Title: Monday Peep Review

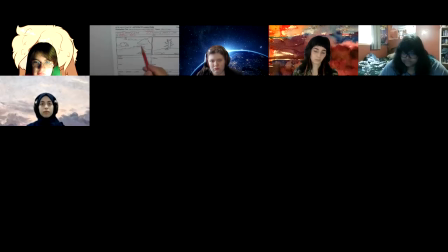Just that information. Because here in this shot, we've got what looks like green bushes and things. And now here we got a tree with no leaves on it. So I'm kind of conflicted as to what season is it. It's not till I get to this panel that looks like this might be snow on the branch.
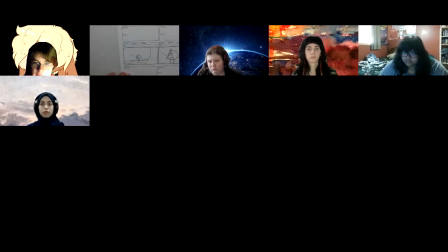So I'm starting to figure out that it's winter. So we just need that indication. So when somebody like me doesn't know anything about it, or the rest of us, we can figure out what's going on, what it's about. So it's clarity. So we go from this shot here down to here,
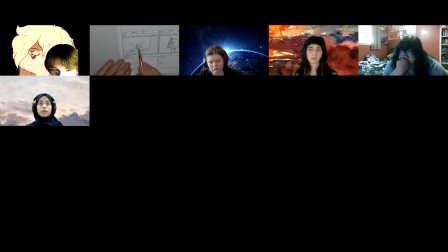and now we're in the tree and we can see Chirp. So that should be in the action notes, that it's Chirp sleeping in the tree, and that this would be scene 3, 1 of 1.
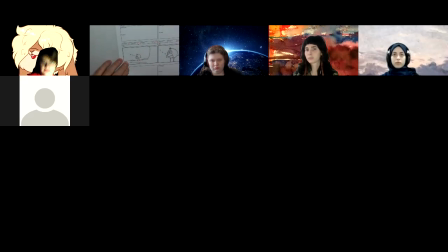And that we're going to be cutting again because it's only one pose. Because on the next one, we have a close-up. So we're cutting in closer and closer to the scene, which is great. There's that establishing, and we get closer and closer until we see what's going on.
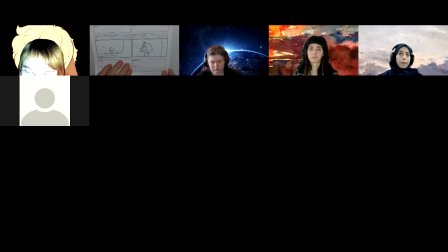And that's a good sequence, and it makes it easier to follow what's happening in the story. But as you can see, we need all this labeling, really, to reinforce all that and make sure that we know what the intent was. And it's possible even here, scene 2, that we could see a very tiny chirp in the tree.
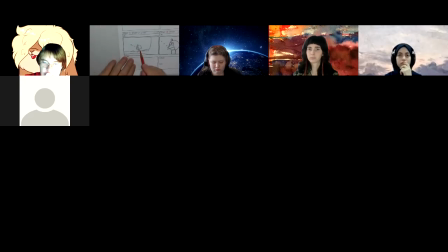So then when we cut to here, we know this is the framing from that shot, which ends up this shot. And it's the same when we cut to here, that is
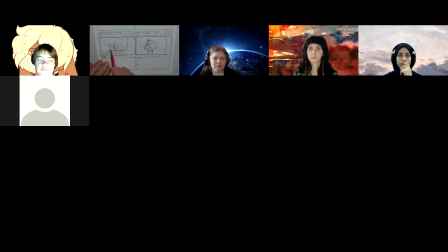a frame cutting in close to this, but we're cutting to that. So you don't have to draw that box. What I'm indicating is that this, because we're cutting in, that this is going to relate to this shot, that it is gotten closer, so that we can make that connection.
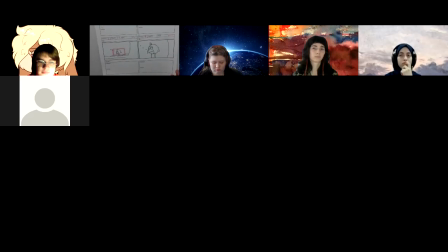Okay. So now when we go to the next page, we have page 2. And again, we have no labeling, and there's no dialogue or action notes.
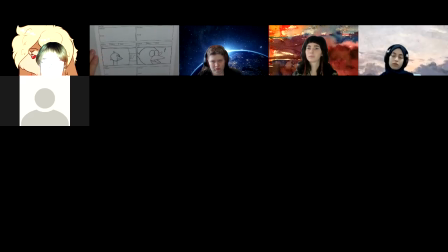Now, I don't know if there's supposed to be dialogue to help us follow the story, or there is no dialogue at this point. But there not being any, I have no idea if this is just missed or didn't get done and got it submitted or what have you.
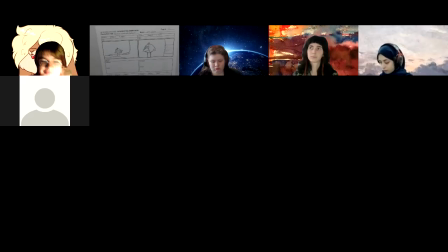So yeah, just trying to figure the story out a bit. But if I just go by the labeling here, and I think I only printed out the 3 pages.
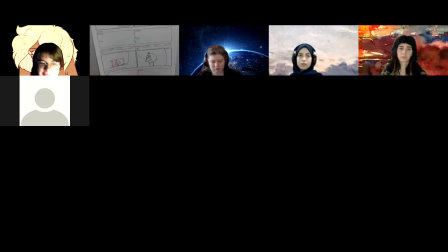Once I realized there was no dialogue and such, it was hard to follow the story. So it seemed incomplete. So this would be something that it's great you got something in so that I can give you some marks.
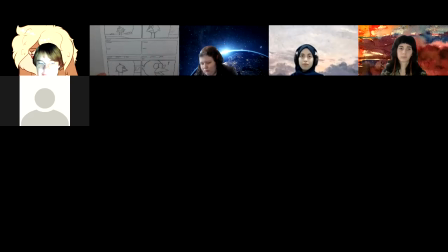Obviously, labeling and such, you wouldn't necessarily almost get any marks because it's not there. So again, you got something in so I can mark some of the other aspects of it, but now please resubmit with everything completed so that I can give you a complete mark.
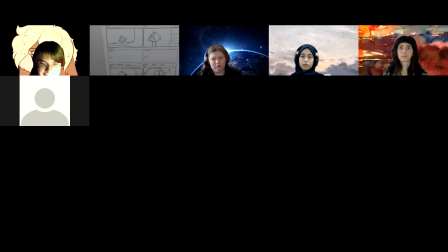All right. Because the indication, what it does for me when you give me something that you got it in, but there's obviously things not completed, it lets me know you worked on it. As opposed to not handing anything in, that just gives me the impression you just didn't bother with this project.
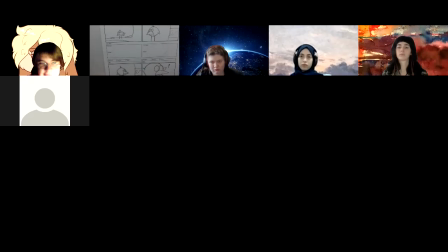You just blew it off, and that's not good. So at least here's showing me that you've been working on it. So it'd be great if it was completed, but at least you've handed in what you've got. And the drawings are nice. I mean, the characters are looking good.
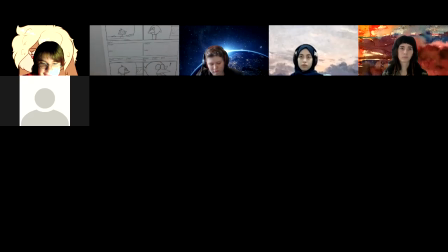It's just hard to tell a story without any action notes or dialogue. And let me just go through a bit of the visuals.